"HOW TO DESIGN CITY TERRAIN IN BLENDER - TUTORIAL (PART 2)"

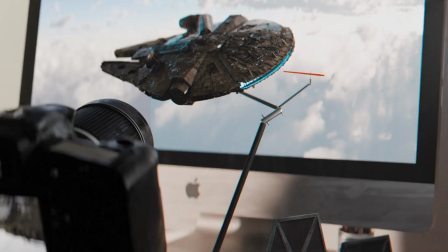0s
What's up guys, and welcome to part 2 of the CD design tutorial. Today we'll be learning how to make your scenes look hella nice in After Effects.
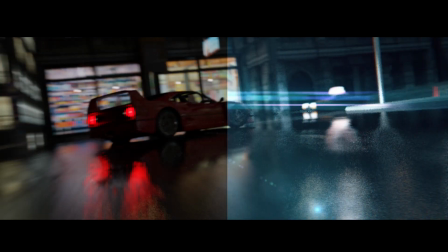6s
And if you haven't watched part 1 yet, what are you doing? Go watch it. Anyways, let's jump right into it.
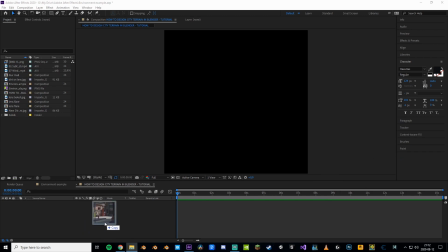12s
So to start, we'll open up a fresh After Effects project and bring in our footage. Right off the bat, we can see that this scene is looking kinda boring and we definitely need some more colors.
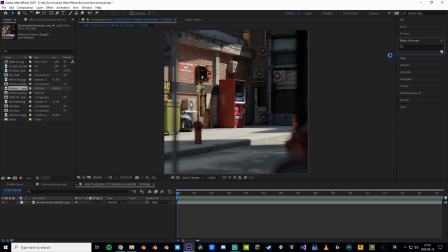20s
The best way to enhance your scene quickly is by using a LUT. LUTs are basically color grading presets that you can slap on your footage to make it awesome.
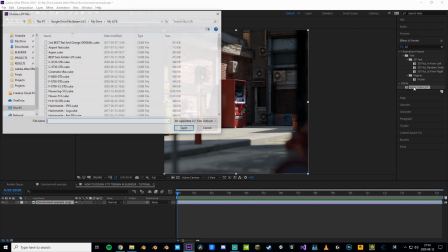28s
Search for LUT and apply this effect to your footage. Now you can choose from all of your downloaded LUTs.
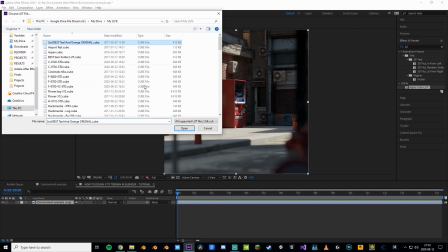32s
If you don't have any, I'll link some in the description. Right away we can see some changes to our footage.
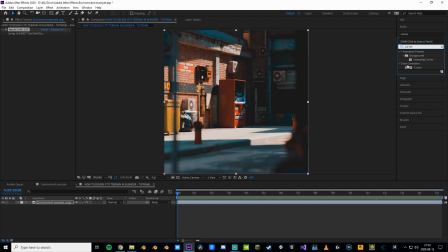37s
It now looks freaking amazing, but we ain't done yet. So to further perfect your scene, we can fiddle around with the curves a little. What I did here was basically just making everything a little more green. Now to make the colors pop even more, we can add a vibrance effect and just increase the vibrance and saturation a little.
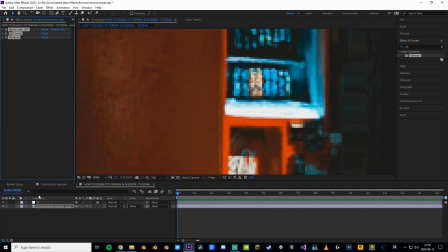53s
Now before adding anything else, we'll just make sure to move all these colors to an adjustment layer instead. It will just like make your life easier. Anyways, next step is to add some chromatic aberration, and the best way of doing that is by making an adjustment layer and adding a VR digital glitch.
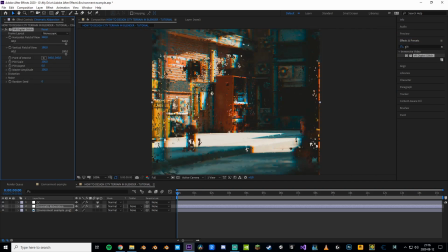67s
And at first it'll look like someone just hacked your computer, but no worries. To fix this, we'll just turn all these sliders to zero, but you'll see that it's still pretty overpowered, so just set this to 5 or something.
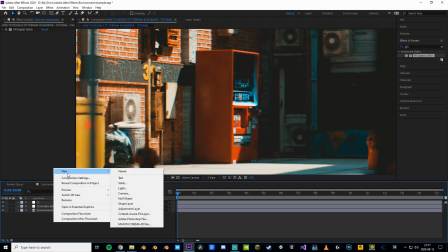77s
Now we have something that looks a little more realistic. Next step, add an adjustment layer, add a noise effect, set it to 5, and boom, you got noise.
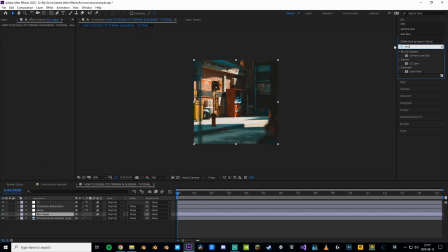85s
More steps, make an adjustment layer, add a camera lens blur effect, repeat each pixel, set the diffraction fringe to max, make a mask, invert, feather it a bunch, shablam, you got blurry edges.
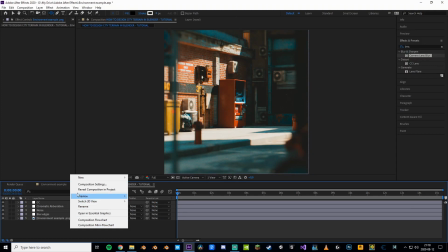96s
That's what you wanted, right? To add some mystic vibes, we're gonna make a vignette by adding a black solid with some feathered edges.
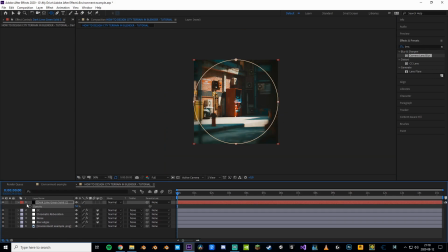101s
Also, bring down the opacity so it doesn't look too mystic. Now let's spice it up with some lens flares.
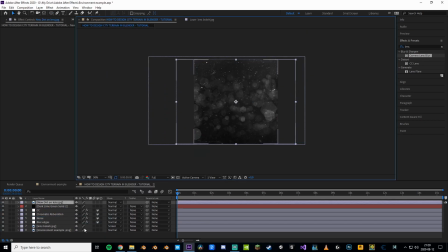106s
All of these things will be linked down below, by the way. And while we're at it, why not just add some lens dirt? Give it some blur and set the opacity to something really low.
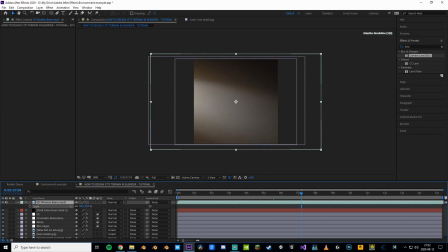113s
Now to take this render to the next level, we'll add this foggy-like volumetric asset. It's gonna be the cherry on top for this scene.
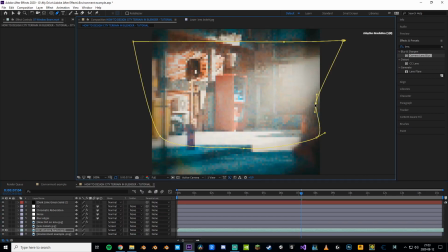120s
To get rid of those harsh edges, you can just create a mask around it and feather it a bunch. Adjust the mask to make it blend better with the scene.
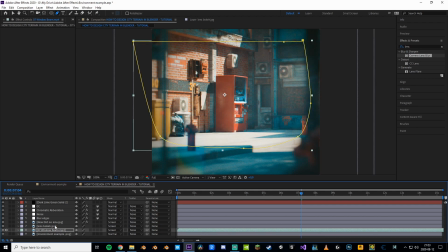126s
Also, don't forget to bring down the opacity. Damn, check it out, isn't that a pretty amazing scene? To render this out, we'll just go up to the composition tab and hit save frame as.
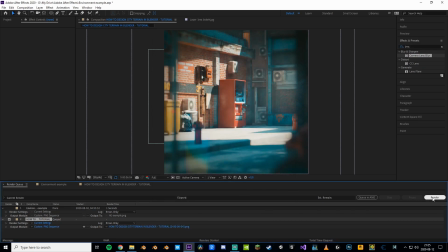135s
Here you can adjust your settings and hit render. Now, if you enjoyed this video, make sure to smash that like button, follow me on Instagram and all that good stuff.
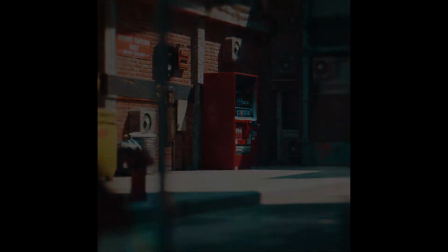143s
Peace out.